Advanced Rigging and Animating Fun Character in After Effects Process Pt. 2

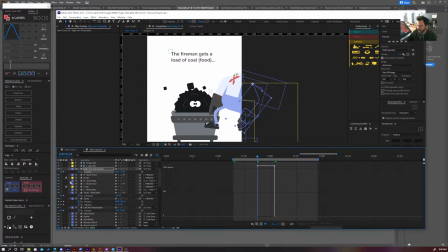1019s
And if I highlight these, I think if I keep them highlighted, it should be able to, no, I have to be in this mode.
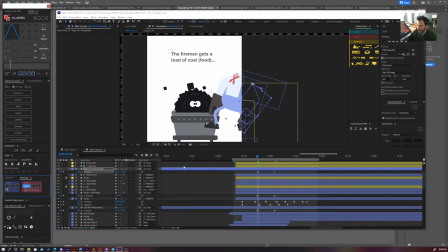1026s
If I highlight these and I press ease, you can see that it copied it exactly. So now we have the other arm. Right now, as you can see, it's like turned weird.
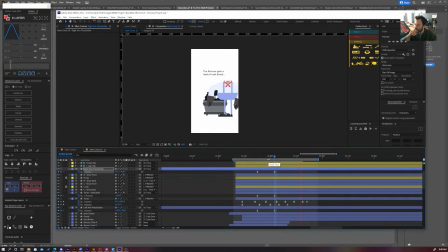1045s
And this is a pretty big guy, so, you know, he might have his arms swinging a bit as they come in, carrying his weight around.
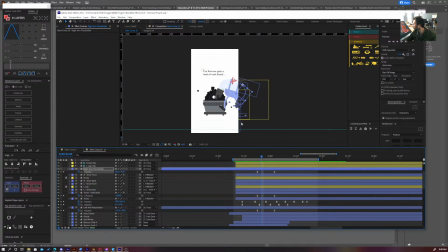1062s
So we can try,
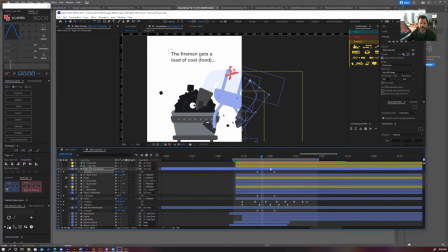1066s
this is my first stream, by the way, so I apologize if anything's messed up. I figured I would just document this process of animating these characters, because I'm trying to get better at character animation.
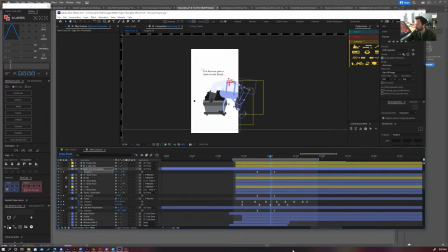1084s
Okay.
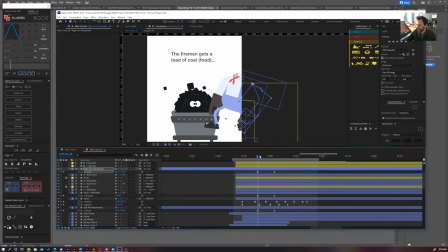1088s
Right, so just to see what it looks like, I'm actually going to add just a little bit of animation to this. I'm going to press Shift and hold R, bring up the rotation of this arm. Now, when an object moves in a direction,
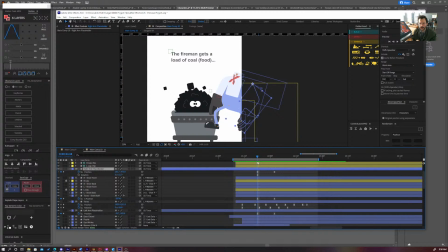1109s
the weight of the object will actually lag behind the center of gravity. So what that means is the shoulder will move first, obviously,
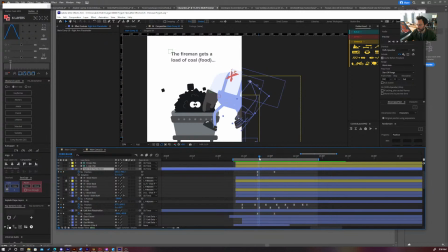1126s
but the rest of the arm will lag behind. So if I hold down, let's just really exaggerate this, you'll see that the arm is moving in this direction, in the left to right direction.
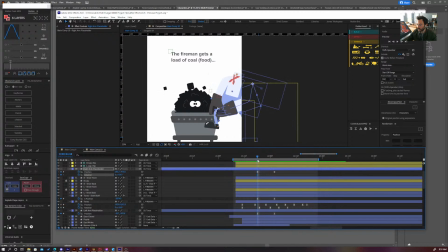1144s
So so the way that the rotation would animate, it wouldn't follow exactly. It would actually lag behind first. So we'll make it first, have it here, this will be its starting position,
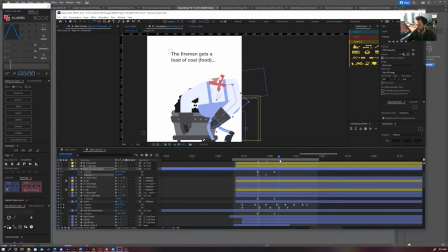1161s
and then as it animates, it'll sort of turn like this and then go into this position here. So if I just play that back, it's hard to see because half of his body is covered, and also I didn't ease anything.
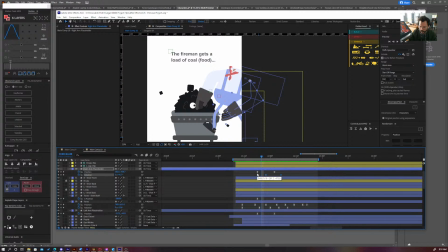1179s
I'm just going to press F9 to just let it ease. But
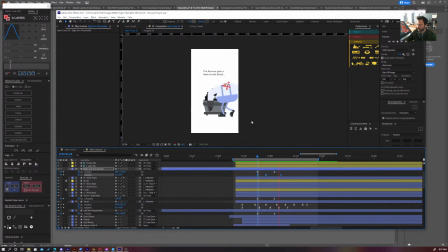1191s
you can see it kind of, it just gives it a little bit more life.
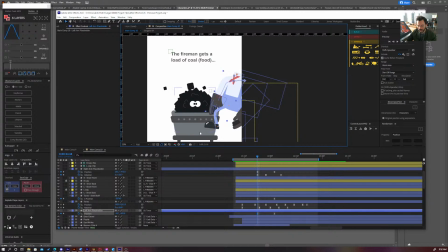1196s
You also, you know, it's also difficult because the other arm is not following the same sort of pattern. So if I press Shift R, and again, let's say that this is the final position, the arm starts back this way because the arm is going from right to left.
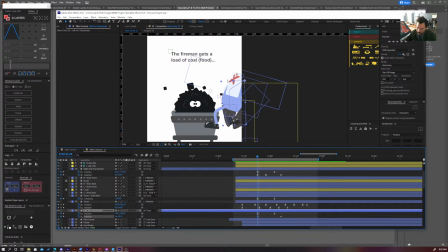I'm going to have the rotation be the opposite direction, and then it's going to sort of come out like this, and then I'll press
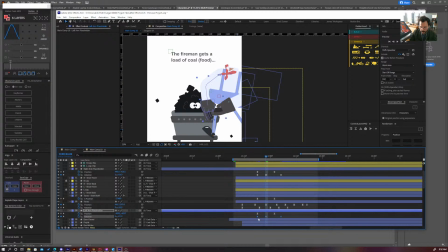and then because
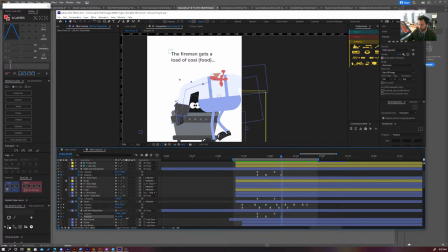1246s
it starts with the body sort of going this way, the arm would actually probably swing out more like this way, and then come back, and then maybe settle somewhere like here. So let's see how that looks.